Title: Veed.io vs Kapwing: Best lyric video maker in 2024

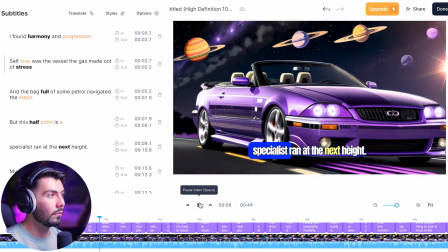247s Navigated the steps, but this half point is a specialist. Granted the next height, my final lesson is let go.
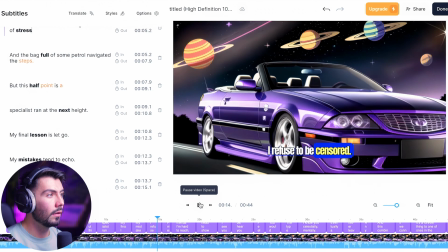252s My mistakes tend to echo. I refuse to be stenciled.
And then right here, as you can see, it's not entirely sure.
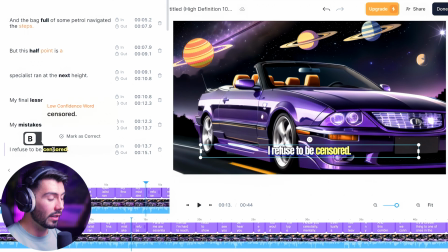258s
It's a low confidence word, which it did not get this one correct. Here, I believe the word is stenciled, as in like you're making a cutout of something.
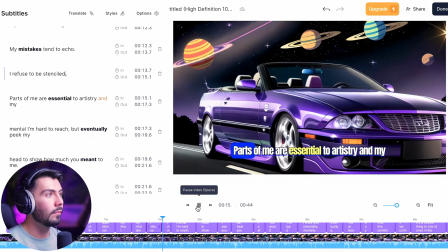265s
As in like he doesn't want to be like put into a box or anything.
Parts of me are essential to artistry and my mental.
And if you do find that it is correct over here, you can highlight it and then hit mark as correct. Okay, so as you can see, why something like this is so appealing to the masses is that you don't need to create your own captions. It's going to listen to your song and then print them all out for you in line with when those lyrics are being said. So A, not only do you not need to type them out, but now you don't need to time it up either. And the default template here is already pretty nice.
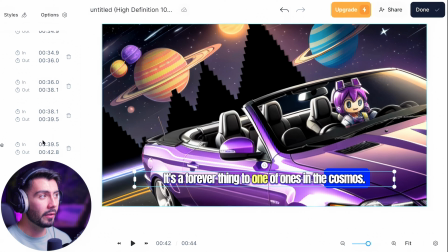289s
As we can see, it's got the highlighted like we were talking about before. And this blue box is going to move with each word that's being said, kind of like a karaoke sort of deal, so you can sing along with it.
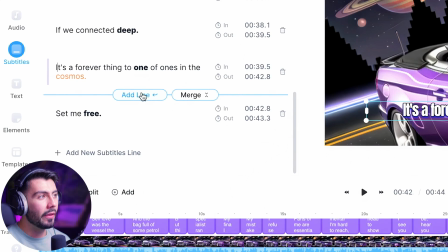296s
Also keeping the viewer engaged as well. You can do some other things over here as well by adding a line or merging. Maybe if you want something that's like an ad-lib in the background to be said over there, you could do that, but I think that might mess up the timing. And for the most part, don't really think that you need to add any sort of thing like that or merge a whole lot.
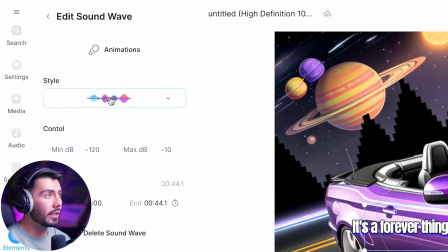312s
But we can still definitely customize some things over here. We can add some sound waves over here, put that like on the top right there, different animations like that.
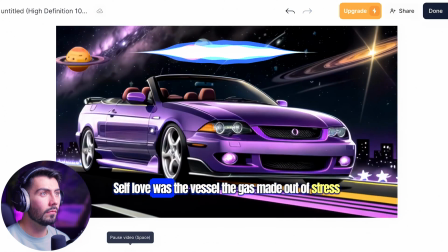319s I found harmony in progression. Self-love was the vessel, the gas made out of stress in the bag full of some petrol.
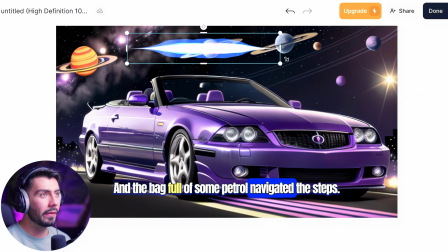325s Navigated.
It's a little bit too intrusive right there. We can make that smaller and put it somewhere else too.
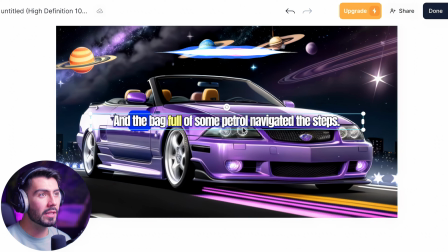330s
And then we need to change the location of this as well. Again, everything in the background is meant to be in the background, and we want the lyrics to be the main thing that people are focusing on.
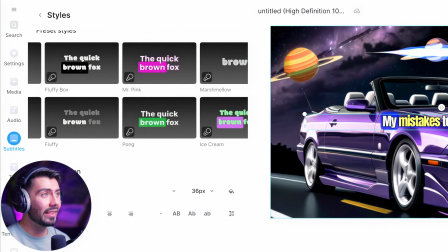338s
Going back on over to subtitles over here, we can change up the styles. Personally, I like the default one. That's just me, but you've got a ton of other different options.
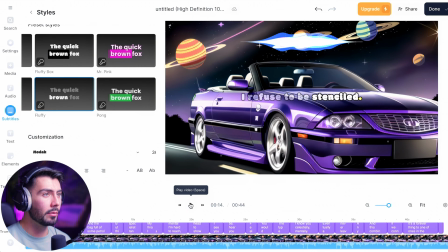344s
This one actually kind of fits the style of the art a little bit better too, so that's pretty cool.
Parts of me are essential to artistry and my mental.
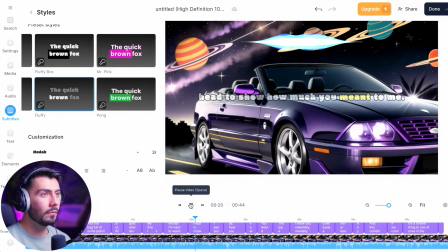350s I'm hard to reach, but eventually peek my head to show how much you meant to me.
We'll keep on cycling, though.
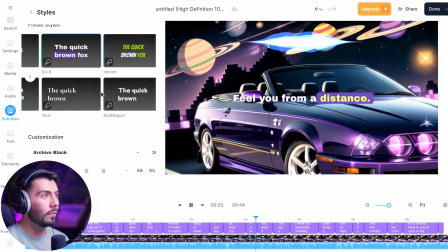356s Hear you when you never speak, feel you from a distance, you would think it's from telepathy, the type of bond that's never weak.
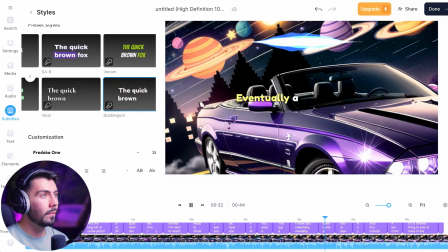361s I know you celestially, mentally, the next life eventually, a spirit tie that never leaves, the perfect remedy, any plenty trees.
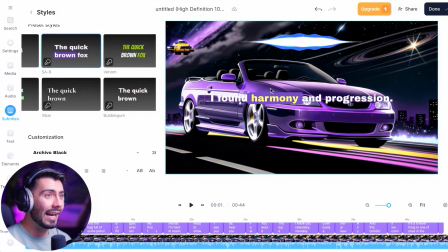368s
Alright, now for a lyric video, I think the ones that have the full sentence written out first and then highlight different words might be the best way to go about it. That way the viewer can see what's coming up next,
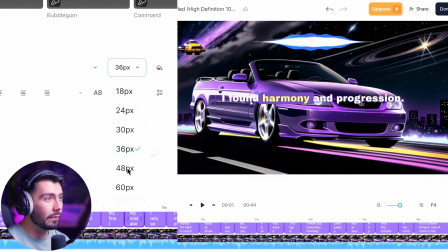376s
maybe they want to sing along to it, get to know your song a little bit better. Then scrolling on down, you can change up the different size of the text as well, change up the font, or Alpha Slab one's pretty cool too.
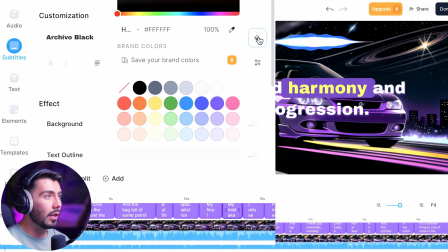384s
I'll be leaving it right there though, and then you can change a bunch of different things as well, like the color, change up the spacing, the capitalization, all the other stuff like that.
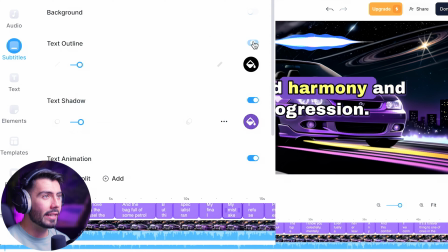390s
We can have like a background over there. And then I actually do want to add a text outline over here, that way it's not really blending in with the background.
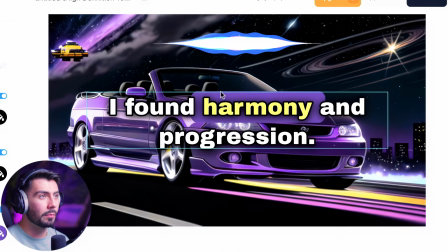396s
Text shadows over here, change that up a little bit. And that looks pretty good like that. Once again, just separating the text from the background.
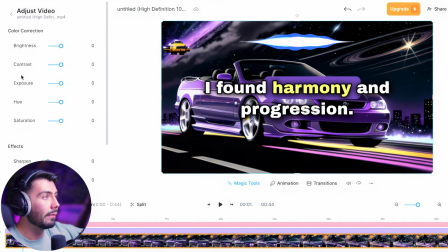401s
All right, so clicking on my video in the background over here, going over to adjust, we have a few different settings where I actually want to blur a little bit more, not too much over there. I don't want to ruin the amazing generation that I had. Even on one is fine, just creating a bit more separation between my background and my lyrics.
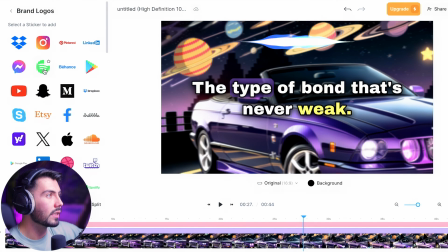415s
Going on over to elements over here, I want to find one more thing. There it is, Spotify right there. You can go and drag that on over, add some animation.
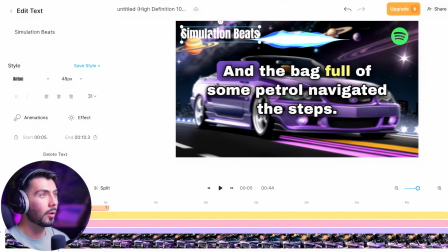421s
You can add some more text over here and then put your artist name. Put that in the corner maybe. Maybe you want that next to your Spotify link over there.
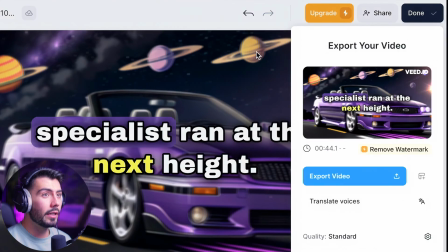427s
But also, this is not my song, so I don't want to be stealing somebody's music. So I'm going to hit done over here. Now, the one thing that I really need to mention over here is that there are going to be free and paid plans. But that's not going to be the only option that we have over here. We can jump on over to Kapwing, where we can do something very similar.
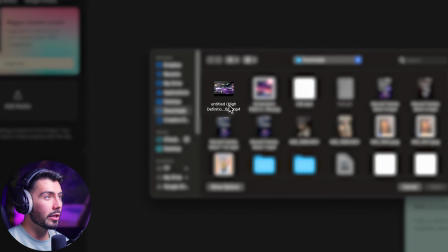439s
So over here, hitting create new, then uploading our generation from Neuroframes. There's our video right there.
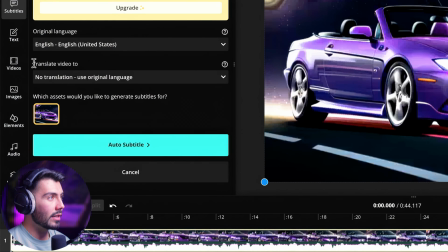444s
Then going to the top left over here and hitting add subtitles. And you can also translate the video as well, but I'll be leaving that like normal, hitting auto subtitle.
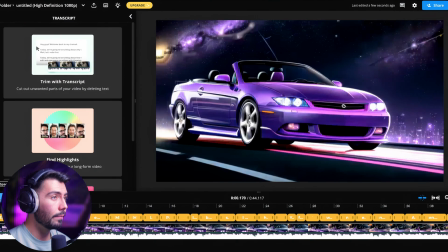450s
And then after a short period of time, we've got this right here.
I found harmony in...
Once again, over here, it is good to mention that both Kapwing and Veed use the same model for their auto transcriptions.
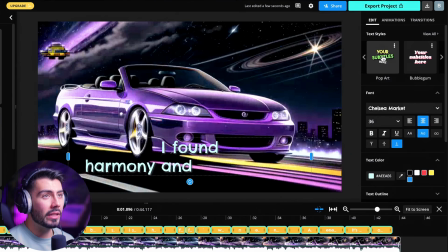460s
So if one of them made a mistake, it's very likely that the other one did as well. And once again, we've got a lot of different options to customize the lyrics that we've got over here.
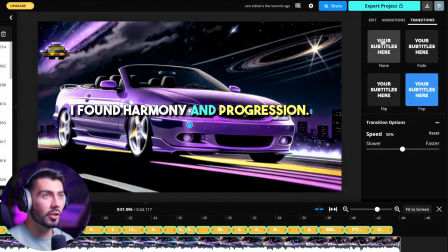467s
Move them around, change up some animations, transitions, stuff like that. All right, let's go and see what happens when we try to export over here. And now we can go over both of the export settings for both Veed and Kapwing. The free version is going to have this watermark in the corner over there in the video.
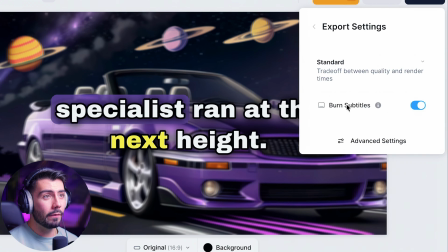478s
And the only way to remove that is going to be by upgrading. In the free version, we must hit burn subtitles, otherwise it will not show up.
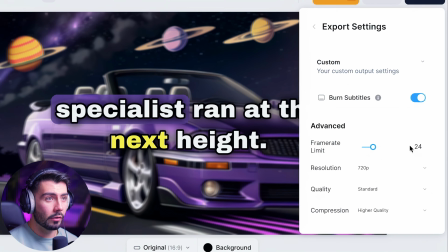483s
But going to advanced settings over here, we can change the frame rate, which is at 24, already good. The highest resolution we can go to is 720.
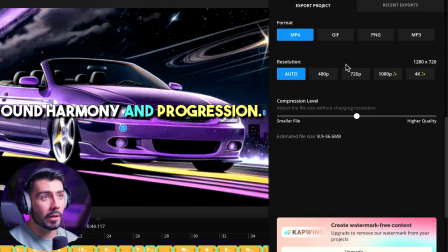489s
Now moving on over to Kapwing, leaving the format as MP4, and then the resolution, the highest we can go with the free version, is also 720p, all the way up to 4K, just like Veed.